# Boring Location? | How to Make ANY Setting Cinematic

And that's cinematography! Hey! Hi, my name is Valentina V, and today we are in a set?
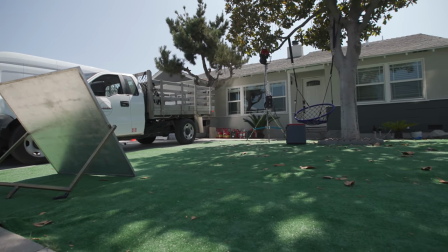0:13 No, it's actually just a boring apartment. The whole reason is because I want to show you how to take something that looks boring and make it look epic. All right, let's get it. I'm ready. I'm excited. Let's go.
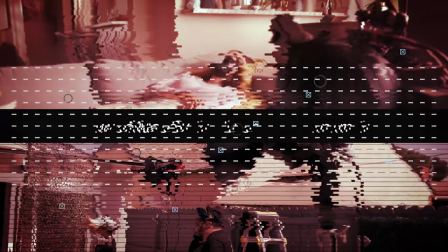I really wanted to do this episode because when I was starting out,
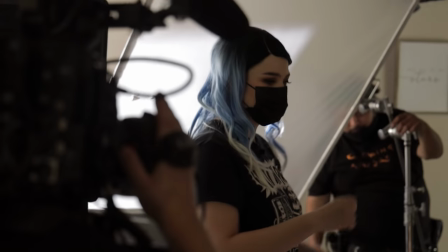0:34 I feel like I walked into a space and I didn't really know how to cover it. and I sort of took everything as is. So the first step is what's on the page? What are we actually shooting?
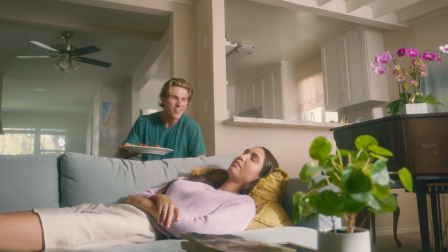0:46 We are shooting a husband who is coming to his wife on the couch and giving her a surprise breakfast.
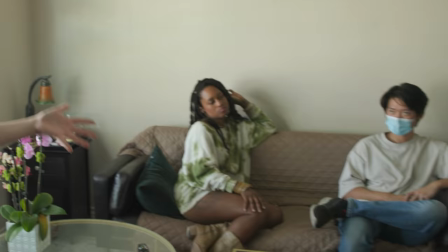0:52 So what do we need? We need a couch, we need breakfast, and we need two people. I have a couch here and it's against the wall and we have two people.
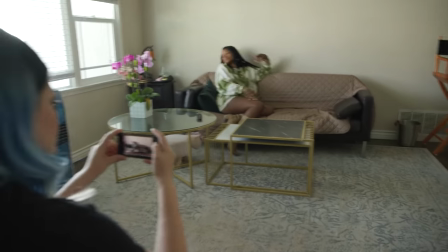0:59 The husband is going to walk in from the side and action, coming in with the breakfast.
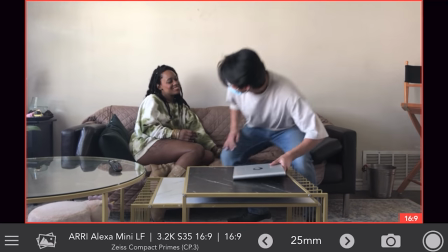1:08 Well, immediately I see a couple of things wrong with this. It's kind of bland, right?
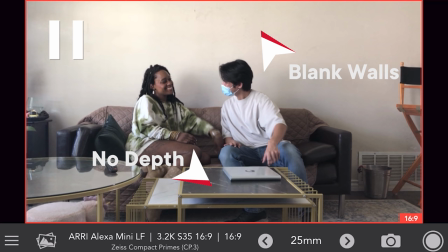1:13 There is nothing on the walls. There's no depth. Usually couches are along walls, but you don't have to put them along the wall.
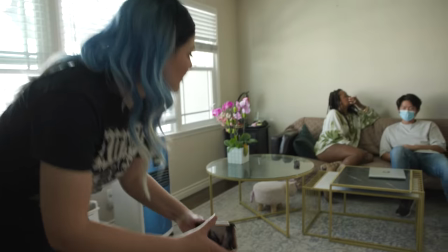1:22 Third of all, how am I doing coverage to this? Okay, think about if I come over here and I'm doing coverage of her,
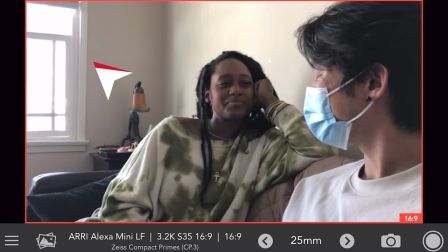1:29 it's just like a blown out window in the back, and I'm just shooting into another beige wall.
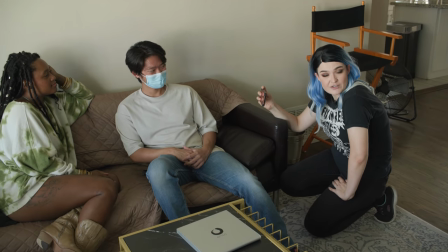1:37 What do you want with beige? you want to either cover it or you want to find a different colored wall.
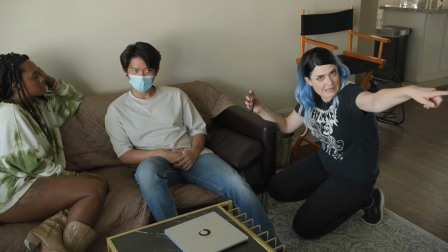1:41 Maybe kind of like that.
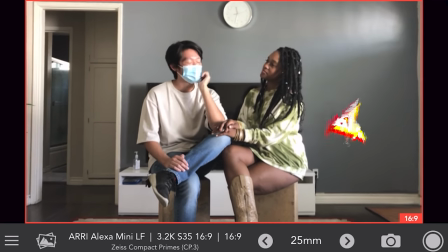1:44 Already, it's a lot better because we have them farther away from the wall, which means that there's more depth happening.
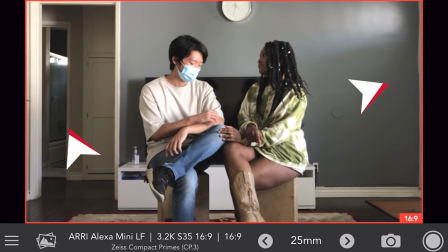1:52 It's a different color and it's broken up on the side there. So if we maybe put some more production design into it,
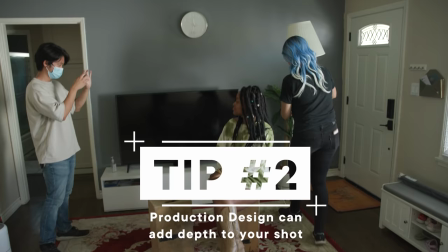2:00 maybe we put in a lamp next to the plant and and then action, you come in.
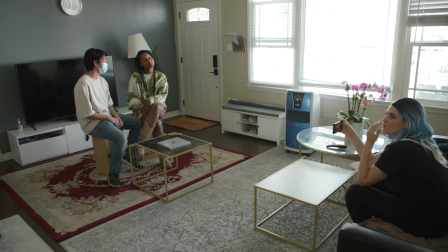2:07 Very cute. So already there's a little bit more depth.
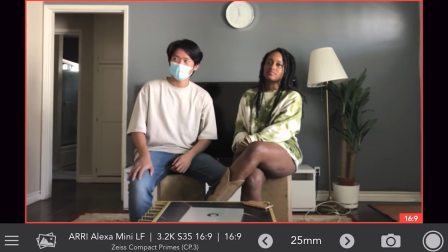2:12 Also with this room open on the left, there's even more depth because you can see into the bathroom, but we can make it better.
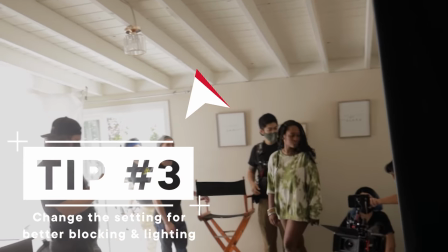2:19 I'm not taking advantage of the beautiful ceilings that are over here. Number two, there's no motivation that he's walking from.
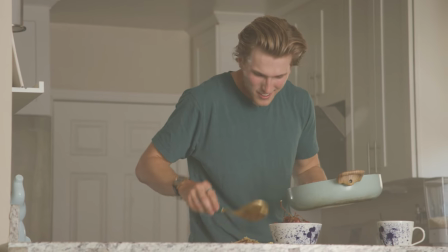2:27 He's cooking breakfast, I'd like to see it, and giving motivation to our characters and go into this room instead. What's cool about this entire house is that it does have depth if you know where to look for it.
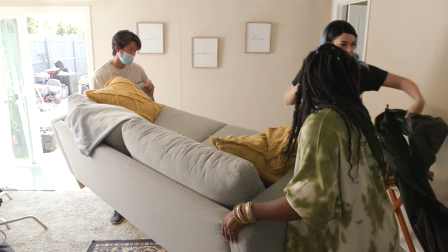2:38 We can move the couch away from the wall. If you turn completely around, you'll start to see that this is where the depth lies in the apartment.
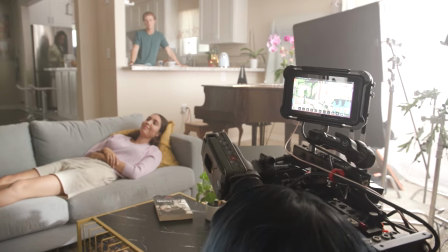2:45 So now we have a shot that is dynamic. We can also see his motivation, where he is, what he's coming to. First thing, story, right? Second, blocking. Third, composition. Fourth, lighting. Because we are shooting in a house, What are some things that you should probably be aware of before you bring a film crew to your house?
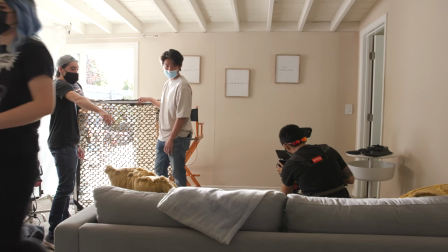3:09 Logistically when you're filming you're bringing someone to your to your spot. So the biggest thing is what's the parking situation like?
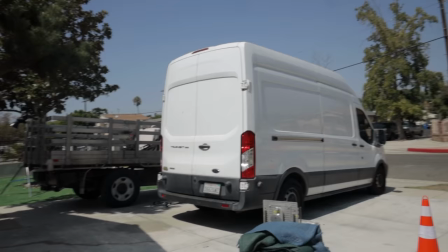3:14 Are you filming in a metropolitan area where you need to rent a garage? Are you filming in the countryside where there's tons of parking? Anytime you bring a production into your home, you really have to think about Where are you staging all these departments?
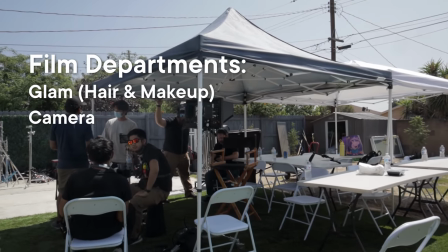3:27 So we have the glam department, which is hair makeup wardrobe. Where are you staging camera? G&E, art department, and more importantly, crafty and lunch.
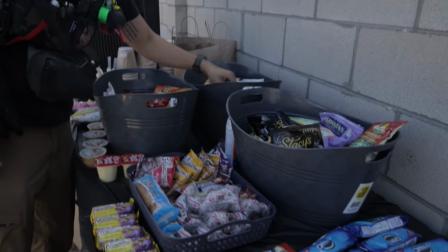3:36 The most important thing to remember is you have to feed people well. You have to have crafty, you have to have water, coffee, and good lunch. Because people will forgive a lot, but they will not forgive bad food.
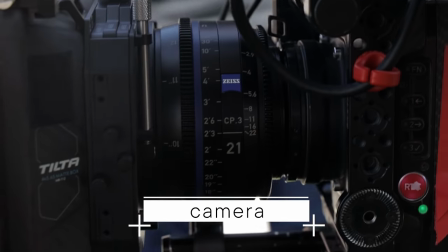3:52 Here we have an Ari Alexa Mini with a Zeiss 21 millimeter CP3 Prime on it. I wanted the widest that we could possibly get.
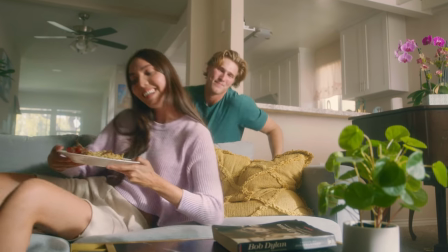4:01 I'm really trying to shoot wider nowadays because I think shooting wider number one is more challenging and number two When you have a good location like this you
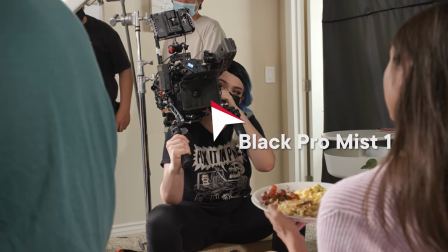4:09 can really show off the space I wanted the black promis because this is supposed to be like a very like dewy Romantic soft warm morning and nothing says soft quite like literally softening the image We're also gonna haze the room. I see you there in the comments telling me why do you always use haze for everything? I don't use A's for everything, okay? Only every other time.
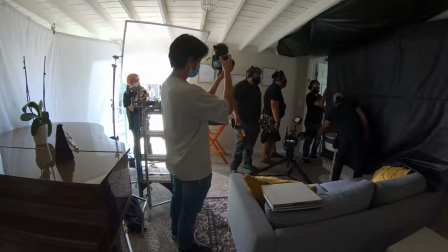4:39 We are here with Jorge, our CLT, and we want this lighting to be a little bit more than just like a simple, soft front light.
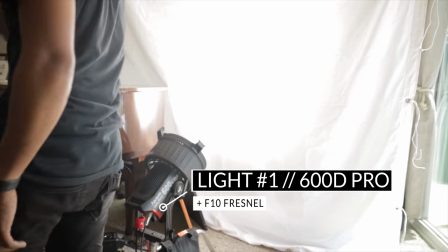4:48 Well, we are starting with our base, like Ambien, which is gonna be like a 600 bounce into a A by Musk, and then we're gonna book it with half grid. A lot of times what you wanna do is, if you have not a ton of room to say have like two layers
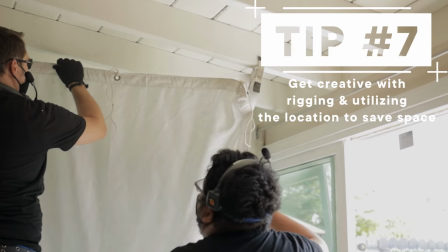5:04 of diffusion in front of a light or you can't really like mount a light as high up as you want to you use a book light technique.
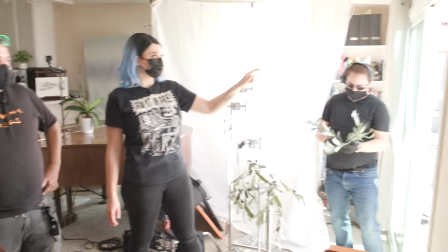5:10 So what are we doing with these branches and then what are we doing with this contraption out there? We also wanted to have some sort of hard cut coming into this room and what we had is a
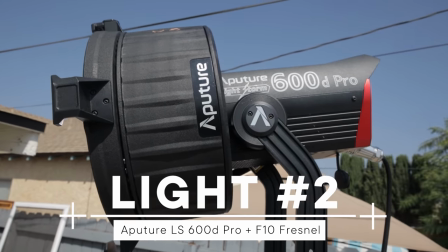5:20 600d with the Fresnel lens on it and we're pushing it through a four by camo net.
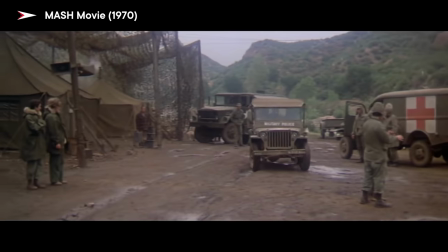5:25 It's made out of what kind of fabric is this basically this is kind of like what they use in the military to hide stuff in the jungle if it was just this
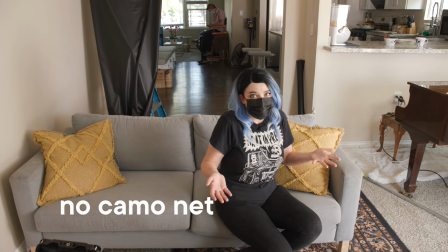5:34 it's nice it's soft but it doesn't really
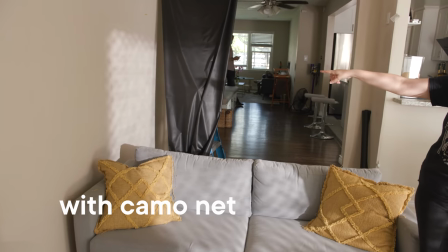5:38 exist in the real world and it just doesn't look interesting so that's why
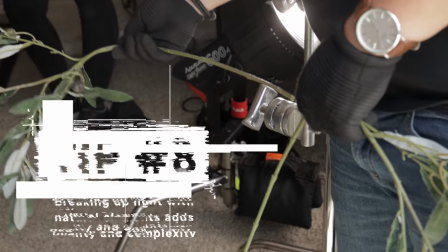5:43 we're adding that second light it's a hard light then we have some other natural elements to help break it up like brancholores
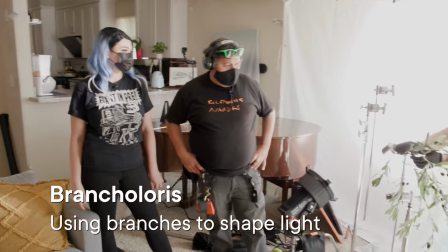5:50 brancholores is that did you come up with that or is that a thing no no it's a thing a brancholores Yeah. So it's like Kukulorus, but with a branch. So in order to have some negative fill on this side, negative fill means no light, right? This is fill, this is negative fill. We have a wag flag here on this side, and up top you may think that this is some sort of duvetyne or visqueen. This is actually a tablecloth that one might be able to get at any party supply store. What's great about it is that it's very lightweight, right? so even if it were to fall it wouldn't hurt anyone and we are ending the windows in the back there
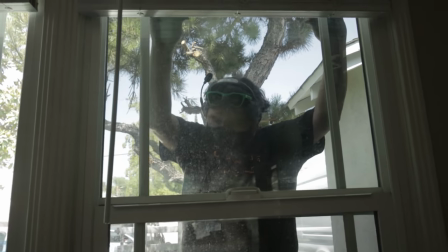6:27 so that they don't blow out too much we put an nd6 on this window to cut two stops of light coming in so
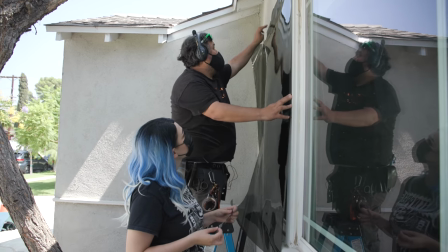6:32 it doesn't look blown out on camera i'm using gorilla tape at the very edges of it outside whatever wood paint it
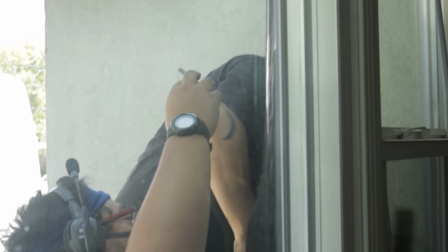6:39 is so we don't take off the paint when it come out yeah so the gorilla tape is just really for the bottom and top here and then what kind of tape are
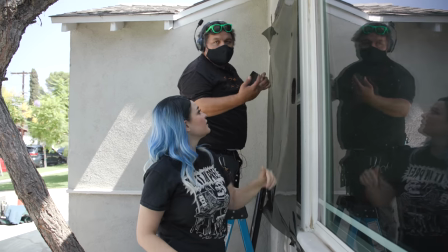6:46 we putting here Photo black, like any paper tape that won't take a pain when you pull it out.
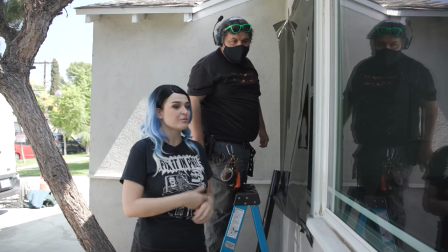6:51 Now, if you are on, say, like the second floor, the sixth floor, what you would normally do is you would cut this to the size and then put it on the inside.
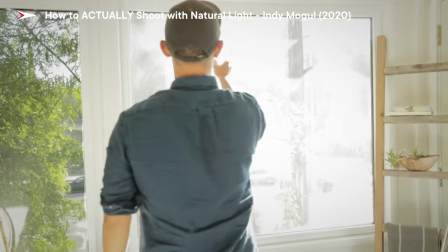7:00 Not with tape, but if it's like a self-stick, you can do it like that. Or you can do it with Windex and a squeegee.
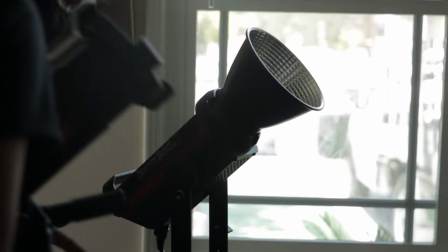7:07 There's ways to do it. As an experiment, can we put it up higher and then just angle it low?
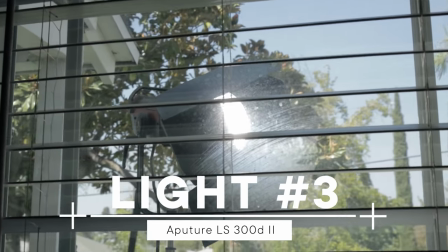7:13 So right now we are trying to get like the sun to be coming through the background, not through these two windows, but through that one.
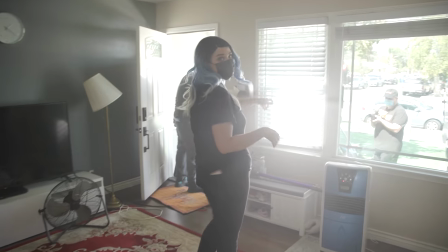7:20 So this is our sun.
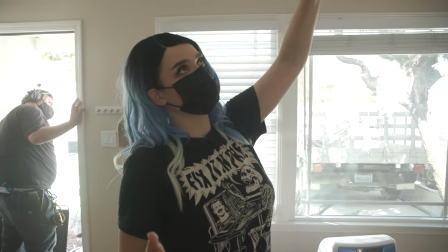7:21 It's our 300D, but we don't want it to really ping on the ceiling because the ceiling makes it look like the sun is very low.
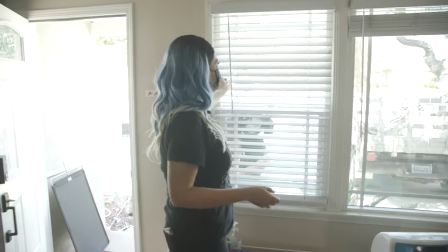7:30 It gives it away that it's not a sun. I also want to use these blinds right here as a kookalorus, as a cookie.